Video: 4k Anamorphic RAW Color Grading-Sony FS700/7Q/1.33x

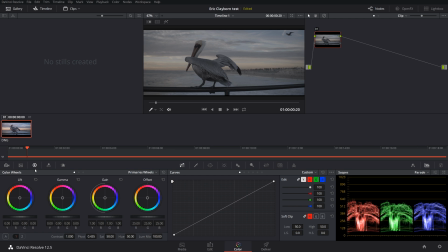You want it to be very basic. So I kind of want to show you guys what a basic grade on something like this is, and the advantage of obviously shooting raw, but at the same time not over color grading. And I think that's one of the biggest things that we should take away from this video and a lot of other videos is sometimes it's all about shooting it in camera, and Eric did a perfect job at that.
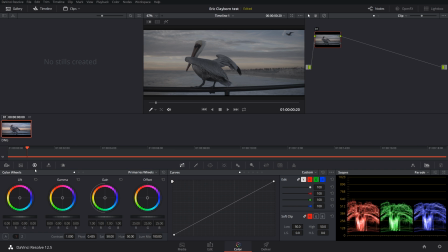He shot this perfectly in camera, which allows someone like me who, if I was grading this for a client or something, makes it a million times easier. So what we're going to do is I'm gonna make this big here.
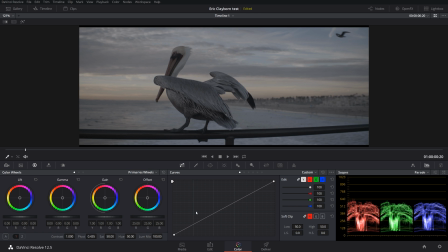Now we're working on the first node, and what I'm gonna do is I'm gonna use curves for this because I want to make a really nice S curve and kind of work with that. So I'm gonna grab a point just right about there, you know, about probably almost all the way down.
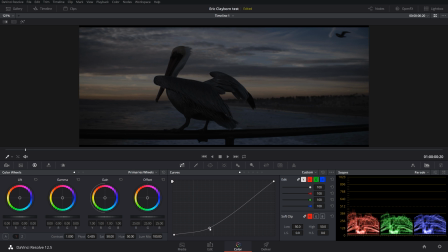Now this is gonna be our contrast. As you can see, this is gonna be our shadows. Now to me, I think it'd be really cool because I want this is how you can kind of see where your shadows are gonna be.
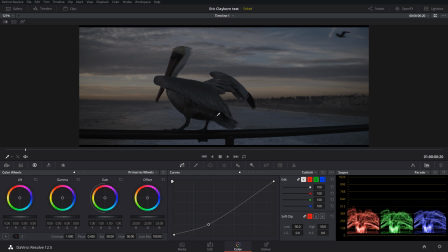I don't want to lose detail up here in the eye or in the body. Granted, we could always change that, but I don't want to lose any of that detail. So what we're going to do is I'm going to bring this down to about, I'm going to drag this down a little bit lower to about there.
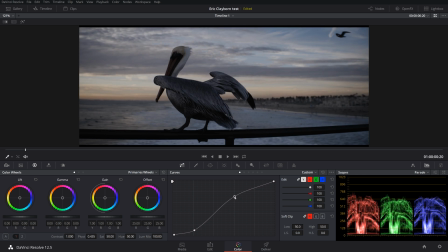And what I'm going to do is I'm going to drag about here and bring this up just a touch, not too much. And I might make another point up here and drag that even higher. Now this looks a little bit too contrasty, so let's leave it right about there. So you can see we have a nice, very smooth S curve. And again, we're going to do some more work to this after.
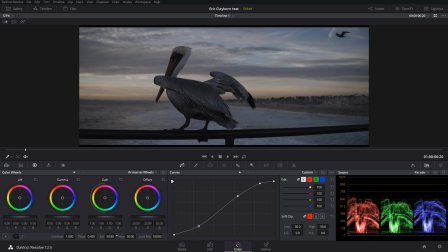Now what I'm going to do, just to see, is I'm going to boost our saturation up to 100%. Again, this is a clip that, to me, you want to be at that. Let's go over here and check out our waveform monitor.
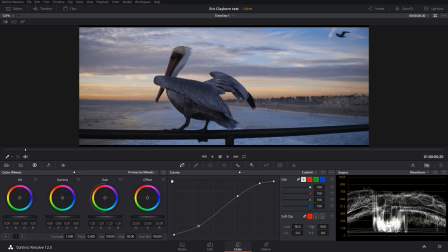So as we can see, we're definitely not very bright, especially in our highlights, which we'd probably want to be up and around, you know, close to,
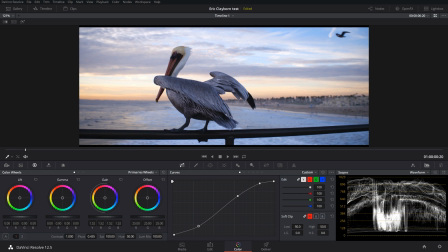you know, on DSLRs, this is probably what it would look like. But again, we don't want that.
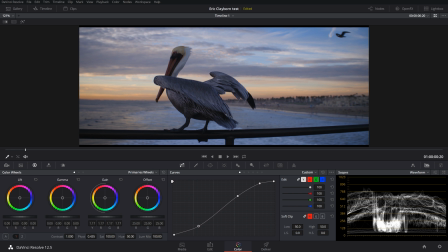So what we're going to do is I'm going to bring this down. I want this to look nice. Let's bring it right about. So right now I'm using our gain. I like it right about there. That looks really nice.
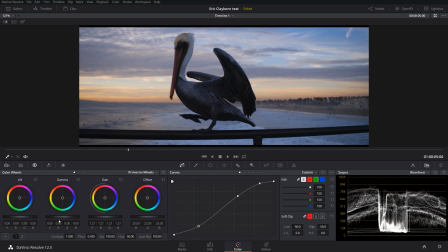To me, again, it's nice and bright in the background, but it's not too much. Let's bring up our mids just a touch. Let's bring those shadows back down. We want to really bring those back down. You know, we might even bring our gain down just a touch. All right, now to me, that looks really cool.
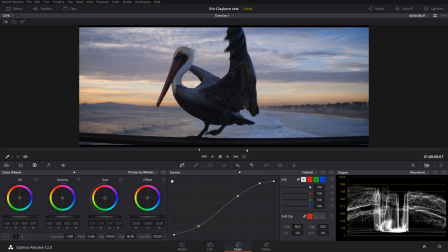But again, the thing about this clip is to me it seems a little too blue. We really want to bring out these, you know, beautiful sunset, this really nice orange and yellow and those colors coming through.
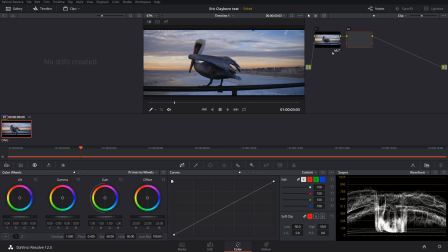So what we'll do is let's make this smaller again. Alt S. And what I'm going to do is I'm going to now make sure this node is selected.
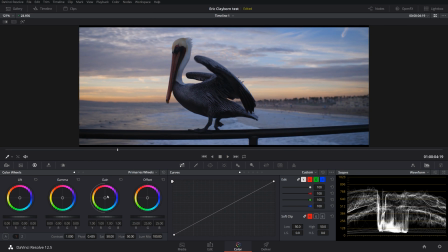Make this bigger again. And I'm thinking that I want to push a little bit of magenta and red and that orange into some of these.
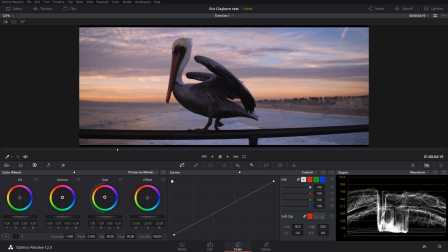Let's see. Ooh, that'll look really nice. So we're pushing a little towards magenta, but we're still making sure we have that nice cool blue. So I'm going to bring that blue just a hair down. So what it is on the lift and the shadows, I brought down the blue just a touch,
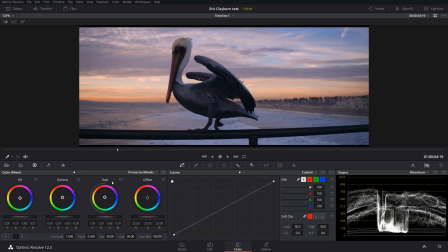and the mids the mids and the highs I brought towards the, you know, kind of pink and violet color, I guess. Whoops. Well, you know what, let's reset these quick.
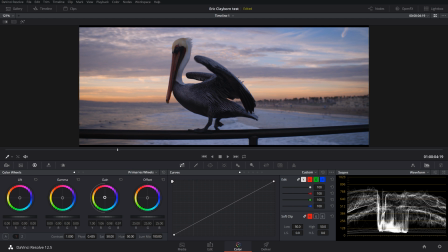So I'm going to bring those highlights up towards that orangey pink, medium, or midtones, excuse me, as well, and bring our lows down just a touch. Now what I'm going to do is I'm going to go into our, I'm going to actually click Alt S, make a new node that we can see.
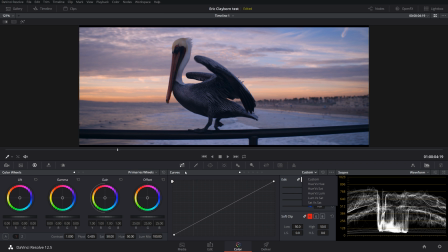Make this big again. And I'm going to go to our curves, and I'm going to go down to a luma versus saturation. Drop down this bottom here. So what this is doing is this is desaturating our shadows. That way our dark areas aren't too overdone. I might push that even a little further. Here we go.